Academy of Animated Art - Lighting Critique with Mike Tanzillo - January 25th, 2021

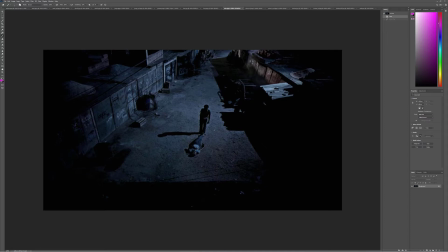Like, I don't know anything about this scene or like what's actually going on, but it feels like this person in the light as the victim of something that was possibly done by this person. I only say that because it looks like there's a gun in this hand. But the contrast between the two is really, really profound, and it's really, really cool.
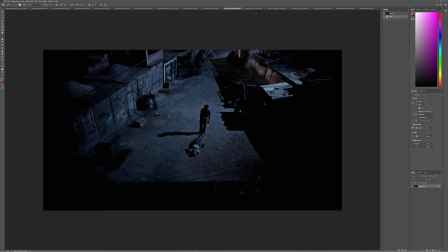So thank you for sharing this. This is really nice. All right, Rebecca.
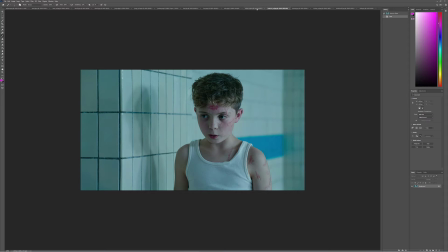So looking good. I like the values on the character.
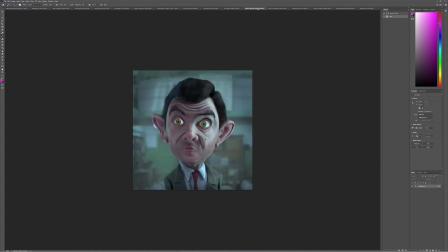And the next thing that I'm going to have you look into is totally a unique problem with the Mr. Bean asset. And not a problem, just like an inherent thing about him, is that he's got these super kind of marble eyeballs.
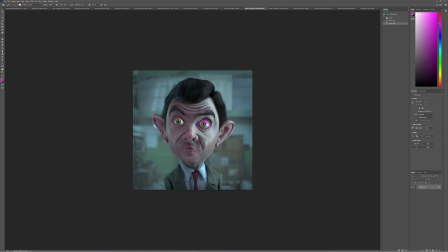And you see how like there's like brightness there, and then it kind of fades off, and like there's a lot of light to dark fall off in the sclera actually. So I would encourage you either in the comp or in the shader to just reduce that contrast and make it more of a nice smooth eye,
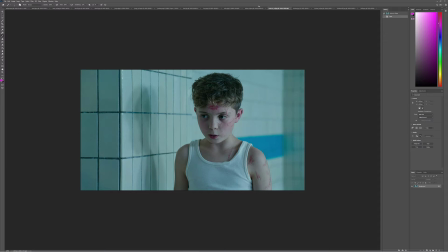like the way that like if you're looking at JoJo's there, it's just like a nice smooth more toned down version of that.
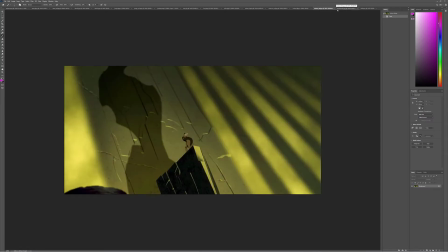All right, Tristan. So a couple new references here for you. Love the 2001 underlighting reference and the Lion King reference with these lines and these diagonals going through.
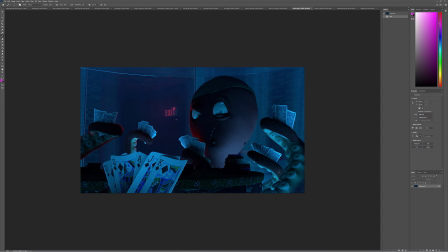It would be really cool to insert those diagonal lines a little more strongly. Not quite sure if you're planning on doing that, and if that's just like something you haven't gotten to yet. But like getting those really, really strong, stark diagonal lines on the back. And you mentioned something about doing that with the tentacles.
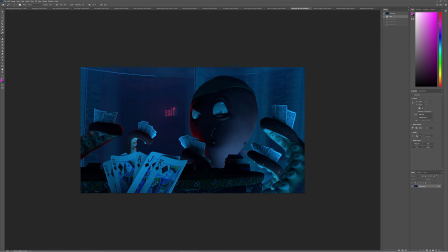I'm not 100% sure, so if you could elaborate a little more for the next time you post, that would be helpful. The one thing you want to watch out for is the combination of the cool blue light on his warm red skin tone.
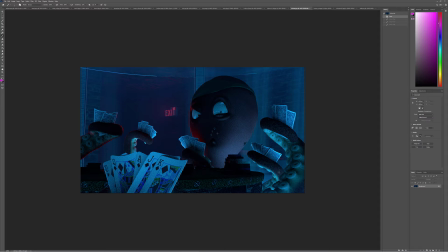It's going to flush out, and we're going to lose that redness. It's not like inherently bad or anything.
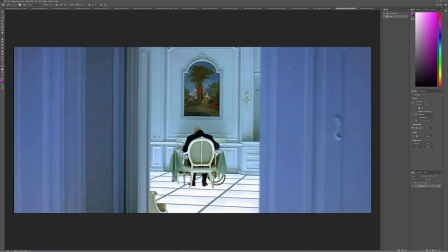It's just something to be aware of. You can see here this underlight's actually very neutral in tone.
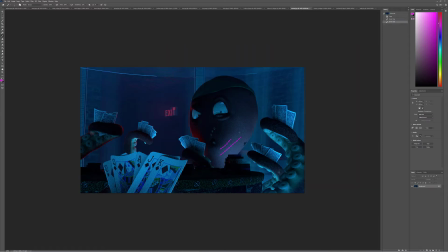It's just white light. So if you wanted to do that, you get more of the reds on the skin tone. But if this is more the look that you want, that's totally fine too. It's just more of a matter of being aware of that.
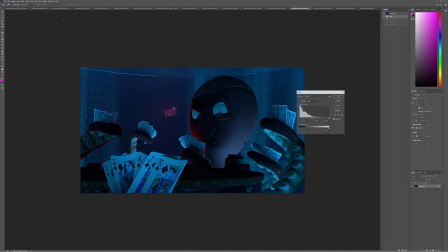Overall, I do, because again, like if we look at this, like all the values are living on the lower end of the range.
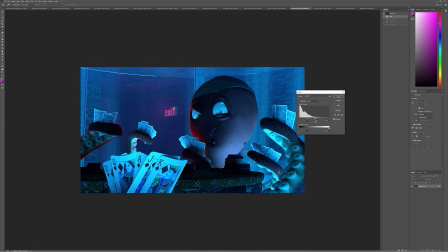It would be nice, like this is crunchy, but to get
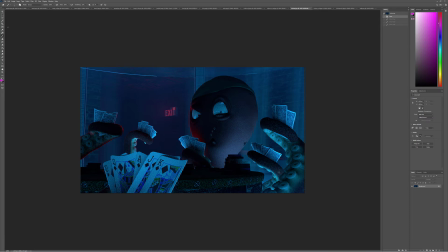even more like value on the octopus here. Even if it is just that bounce light, which I think is shaping up much better. But like if we push that a little brighter, I just tone this?
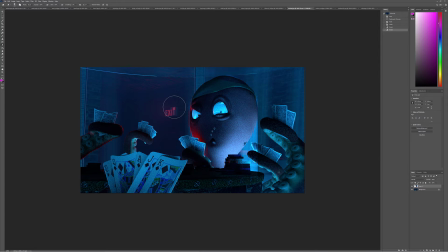Or maybe something a little along those lines. Maybe a little bit strong. Something a little bit more in that value range,
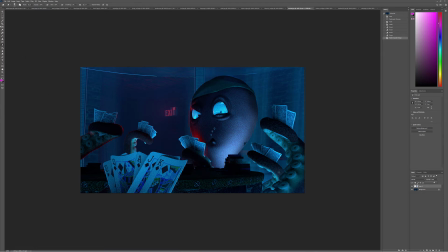and then we can start to adjust the eyes a little bit because the eyes are starting to look a little bit bright there. And then when you have reflections on the eyes like this, you want to kind of keep them up away from the pupil sclera, especially when they're that small, because you've only got a little area to read that stuff.
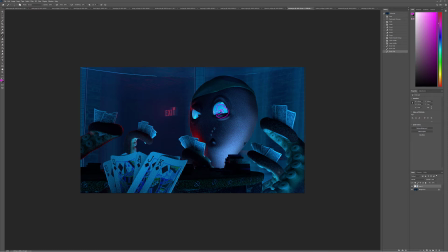But yeah, and then and the last thing, the red kicks on here are really nice. It just I'm not like, you would have to make this feel brighter in order to motivate that a little bit stronger.
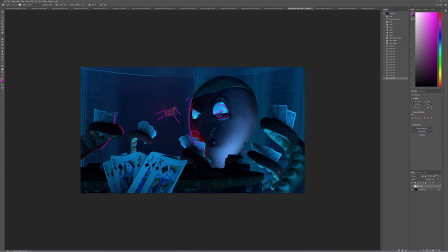So I would, you can do that in another iteration, but like really make that exit strong, like nice and bright and red, and have it hit some of these other areas in here. Could be pretty cool. All right, Will, this looks great.
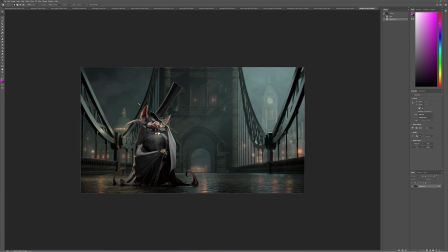The only thing I would do, and this is a preference thing, I would consider just warming up the character slightly. Let's see.
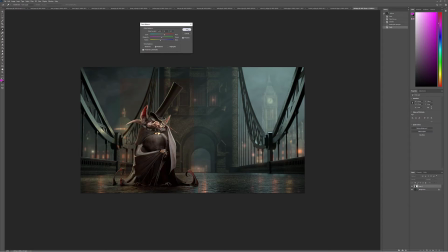And again, this is more about if you want him to read this way over the coolness.
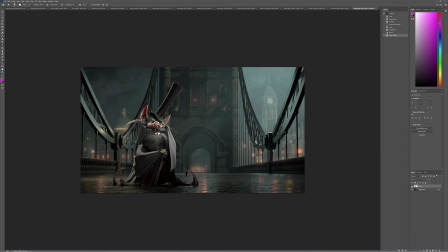But like just warming him up a little bit to that level to get him to pop off the background. So now he falls into the category of like these warmer tones. And then I like the Big Ben over here, but I think I would tone down the
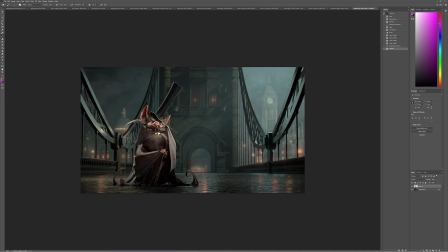fill light on that, just because like the difference between the amount of light that's hitting Big Ben versus the other building over here almost looks like the U.S. Capitol, but I guess that's Buckingham Palace, maybe.
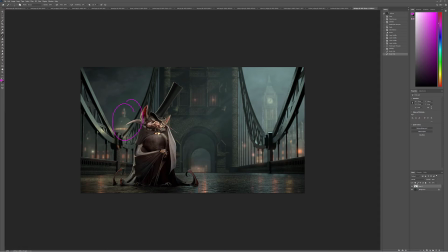I'm not sure, but either way, this is more. I like the fill level of this, where this one feels a little bit brighter. But yeah, I think the character looks great. I would just warm him up and then take one final pass at adding some more specularity
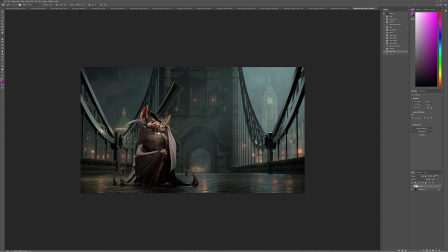into his body and wings to try and really like make it feel like that nice bat leatheriness.
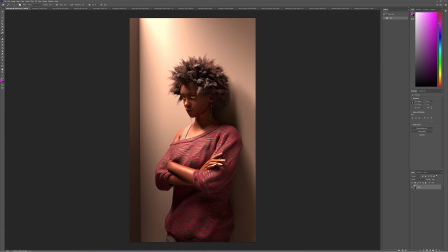Adrian, this looks great. 2 things for you to work on. 1, eyes, 2, hair. Eyes are much better than they were in the last iteration. The sclera looks great. The pupil looks great. The iris looks bright a little bit. Just to pull that back a little bit.
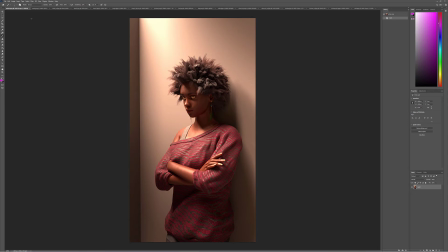But the shaping is there. Everything is there. For the hair, it's all about it being a little bit dusty. And by that, I mean, it just feels like there could be more contrast. Like there's a lot of gray values in here. So it's just a matter of pushing a little more saturation, a little more contrast in there. So it just doesn't feel like it's got some dust particles in there.
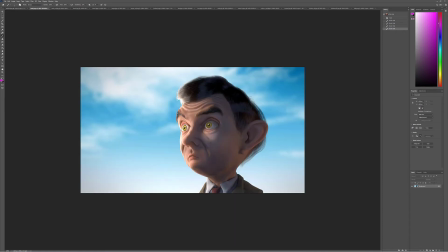But overall, really, really good. Amit, this looks really nice too. I love the shaping you're getting on the face is spot on. I would like for you to do one more pass too of trying to see if you can get some more specularity in here. Especially on the fill side. Key side looks pretty good.
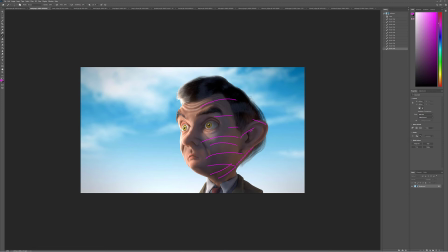But I think a little bit more of a specular highlights in here is going to be your jam for the next iteration.
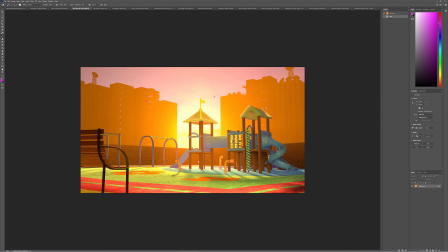All right, Dani, is looking better all the time. Progress has been good. My one question looking at this to try for the next iteration is, and this kind of came up with this bench and like how much light it's getting from back behind. Same thing with these.
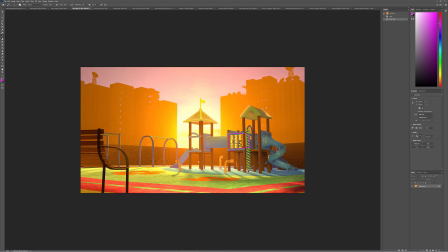I was wondering, like especially these yellow tic-tac-toe guys, like they really feel like they're being frontally lit, but we can see the light source of the sun back here. So wouldn't all of like this side of this stuff be in a little bit more darkness, or like this side?
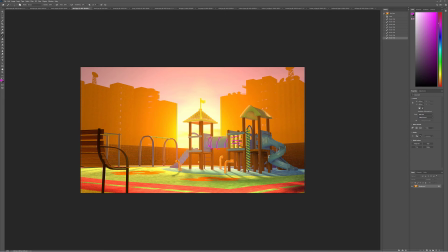So I would try, and if you have a fill light on there, try toning that down to really kind of feel the background. Like really kind of feel the backlight of this a little bit stronger, and create a little more contrast with what's behind.
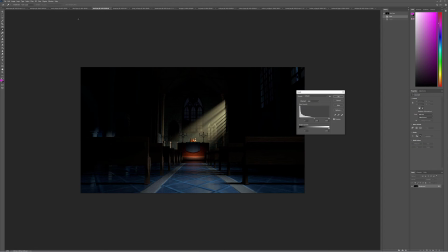For this one, I think we can push stronger on the key light. So you can take this. I feel like that can go a little bit brighter to the point where some of those rays can start to kind of clip off as they come in. And like by clip off, I mean just get so bright they're kind of blown out.
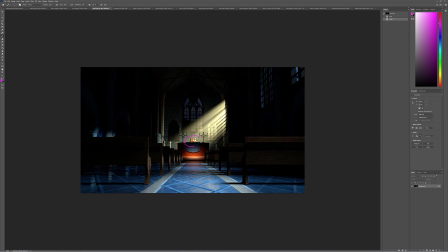And then there's a little bit of like redness in the crown. I would just pull that out a little bit. And yeah, I would start for that.
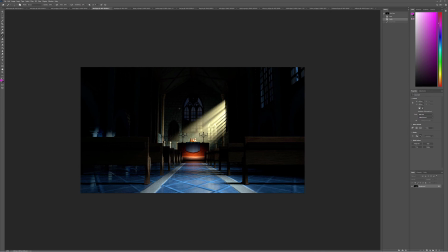And then next up, I would do a nice specular pass of just like reflective light on the bricks and everything, and try and and then I would add that in the comp a little bit just to get a little bit of like moisture,
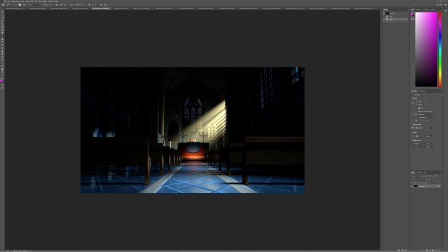specular highlight, dewiness on the brick, because like they always have a little bit of moisture trapped in there. That is going to give it a little bit of specular highlight.